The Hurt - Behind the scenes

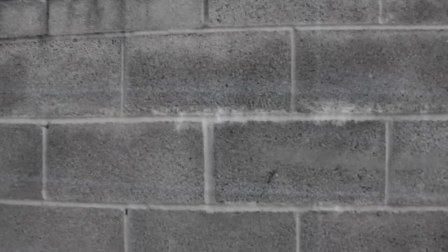It was a big responsibility, but I really think it helped the overall effect for the piece. It was trying to get a feeling of distancing between the different characters, but also showing that there's a relation between them,
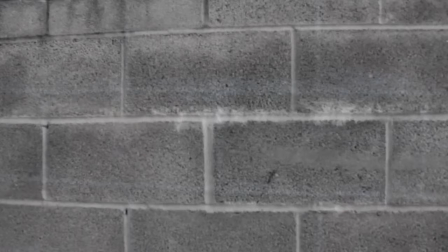they're not just weird strangers passing by. so it was you know the director was pretty good about allowing me to explore this but I tried to still do what she wanted but yeah and obviously I worked a bit with you to see what you you were trying
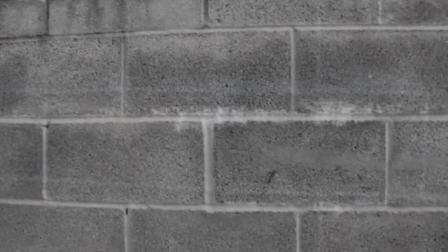to achieve and that gave us some nice transitions between showing the characters in the alleyway yeah
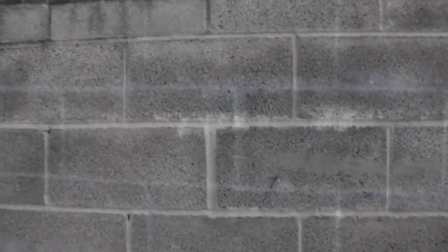with this transition again it was very much a different take
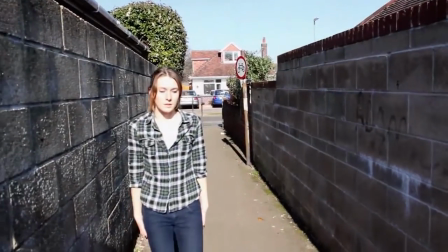on that we wanted to I wanted to like kind of express the fact it was a deeper more emotional
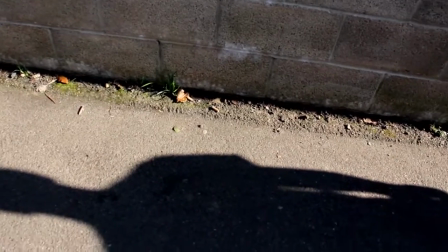impact and with here with with Reese again these were another two shots with
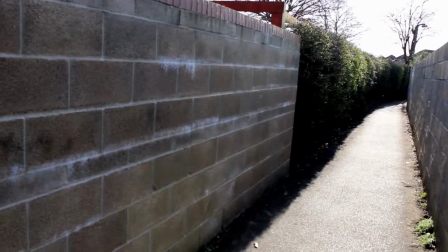brilliantly composed with actually just feeding Reese out which was the simple example we wanted to try and create a time
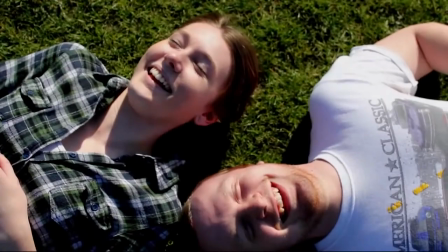is passing again we go back to the final shot which was really quite fun to shoot because they were actually two again
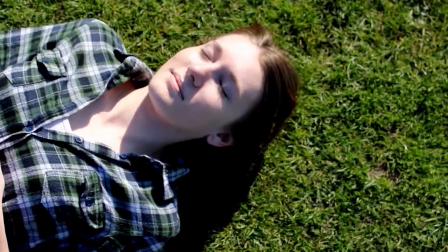two different shots and showing that she's actually it was kind of in a dream state all the way through the film and what did you what did you find of I
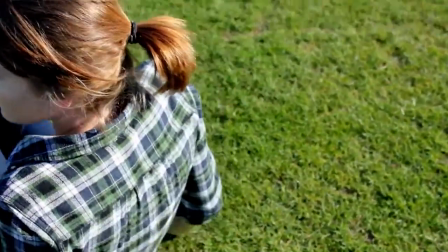thought it was really effective for the piece.
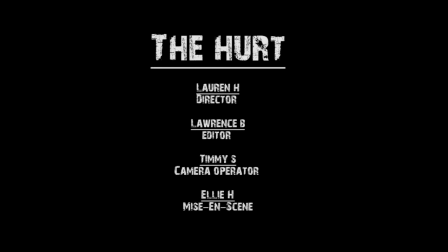Again, it kind of was a case of keeping it as steady as possible for the sake of it looking smooth and dreamy, but also sort of,
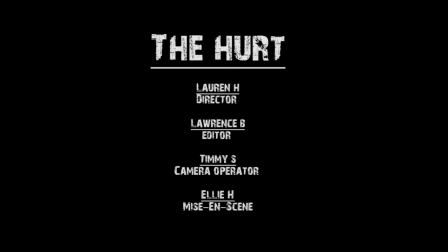again, we kept it kind of close to them to just kind of enhance the intimacy between the two characters. Okay, so you have been watching The Hurt, and you can view this on JustFrancoIsm's YouTube account. It will also be on the desk for anyone who wants to watch it. I've been Lawrence Brookfield, this has been Tim.